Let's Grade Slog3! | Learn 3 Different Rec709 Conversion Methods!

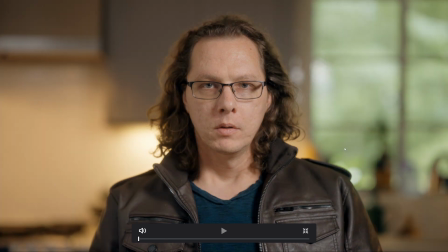Pretty easy to get whatever look you want using either of these methods.
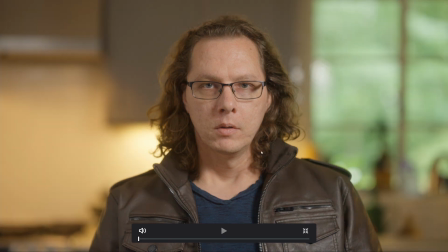And SGamut3 is very, very easy to work with as long as you are using these kinds of methods.
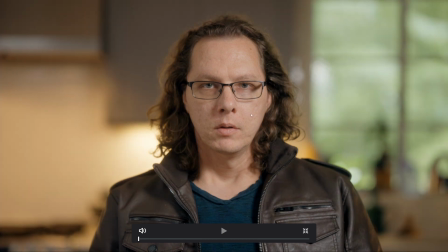If you're trying to manually get SGamut3 into Rec709, it can be very difficult. SGamut3 Cine has Rec709, or at least similar to Rec709 primaries, so that's why a lot of people like it more.
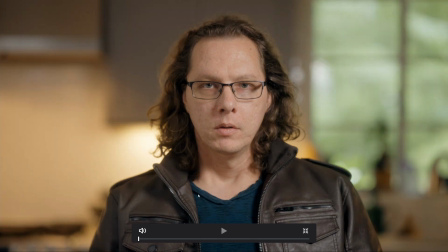But really, SGamut3 is just as easy as SGamut3 Cine to work with, as long as you're not trying to manually do everything.
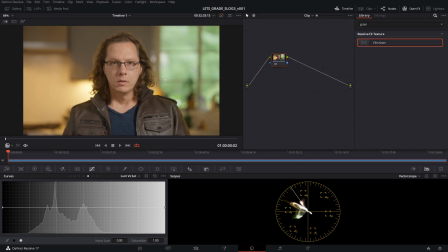So that's not the only way to do a transform. And if you notice, the transforms were very similar between the Arri LUT workflow and the RCM workflow, where the Rec709 output was very, very similar. But what if we want to get a different Rec709 look using another method?
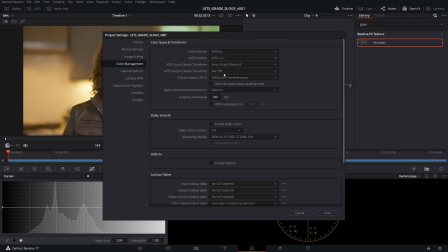What we're going to do is we're going to use ACES color management. And in ACES color management, you'll see that the output will look a bit different. In the ACES input device transform, we're going to pick Sony SLog3 SGamut3. On the output device transform, we're going to pick Rec709. We're going to leave this the way it is, and we're going to hit save.
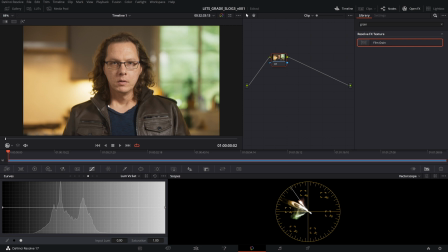Now, you see right there, the output is different. There is quite a bit more contrast in the ACES output, and there is kind of a look that has a bit more grit to it, or a bit of a harsher look in general.
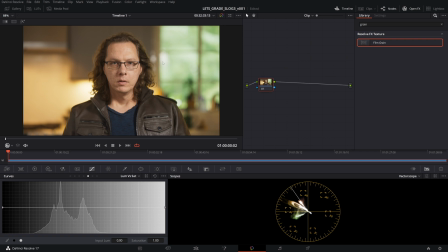We're going to do a few adjustments to get it more to my liking.
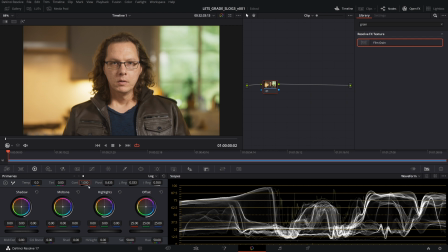We're going to start with adjusting the exposure and contrast, but there's a trick to Aces to kind of relax the high contrast that the initial transform tends to have, especially in the mid-tone areas.
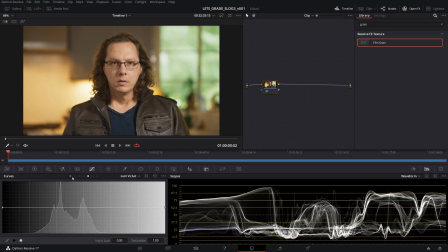And there's an easy way to do it. You can do it using curves, but I've found it's a lot easier using a trick.
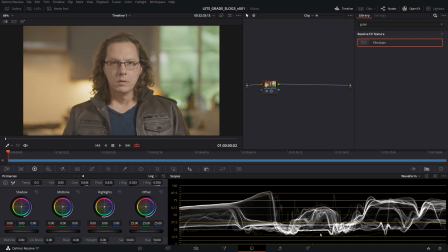First thing is that if you change the contrast like this, you're going to be affecting quite a bit of the values.
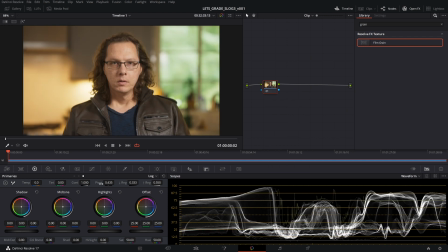So we're not going to do it like that. We're going to actually change the pivot point to 0.18. When we do this, you'll notice that the contrast behaves in a very different way. And when we change this, you're not going to be affecting the shadows as much. You're going to be affecting these midtones and the higher tones, but mostly the midtones.
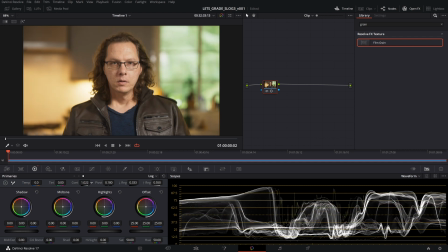And this will help get more of a less contrasty look in our skin tones. Okay, just so you can get an idea of how that goes. Okay, so we're going to go around here. Then we're going to drop our shadows, because we want to get a bit more contrast in those shadows for this shot.
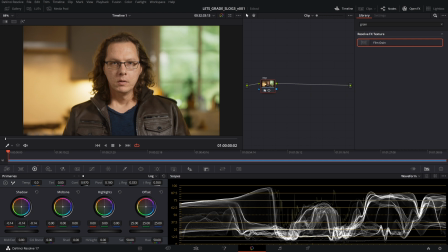What you'll also notice about Aces, even when you adjust the exposure and the contrast and that kind of thing, the shadows also have kind of a, almost like a film-like roll-off into desaturation in the shadows,
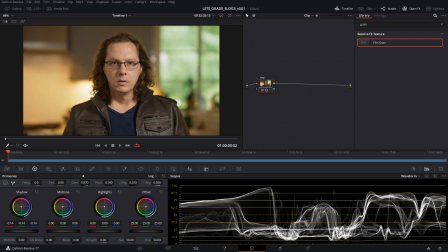and also there appears to be a bit of a desaturation in the highlights as well. So this is essentially the look that the Aces team has decided is a good initial Rec709 conversion.
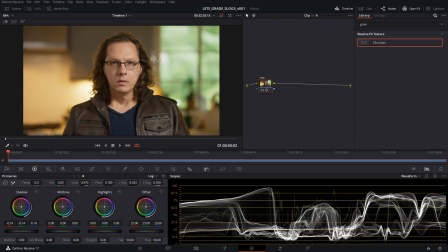You can of course change that if you'd like, but generally speaking, I'll use Aces if I want to have like a grittier film-like look. And then for other video projects that I usually want to have the face looking a bit,
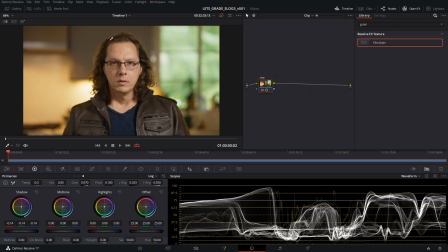let's say, less textured, I'll use the RCM or the LUT from Arri. Okay, just so if you wanted to know why, I might choose either one.
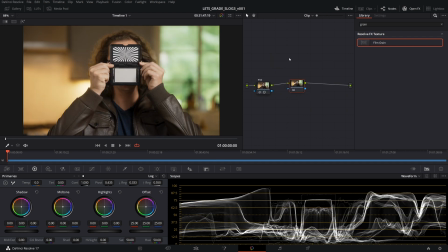The next thing we need to do is our white balance. And I'm going to use a little bit of a different method just to show it to you here. We're going to use a power window around the gray card. And I found that in Aces,
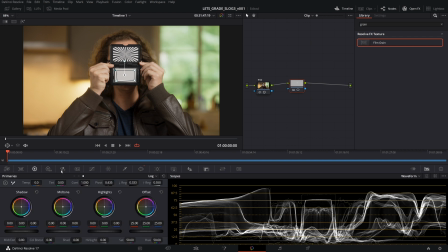the white balance tools like temperature and tint don't work as I would expect as much as the offset does. I think the offset usually keeps the tones a little bit more like they're supposed to look when we do the white balance change.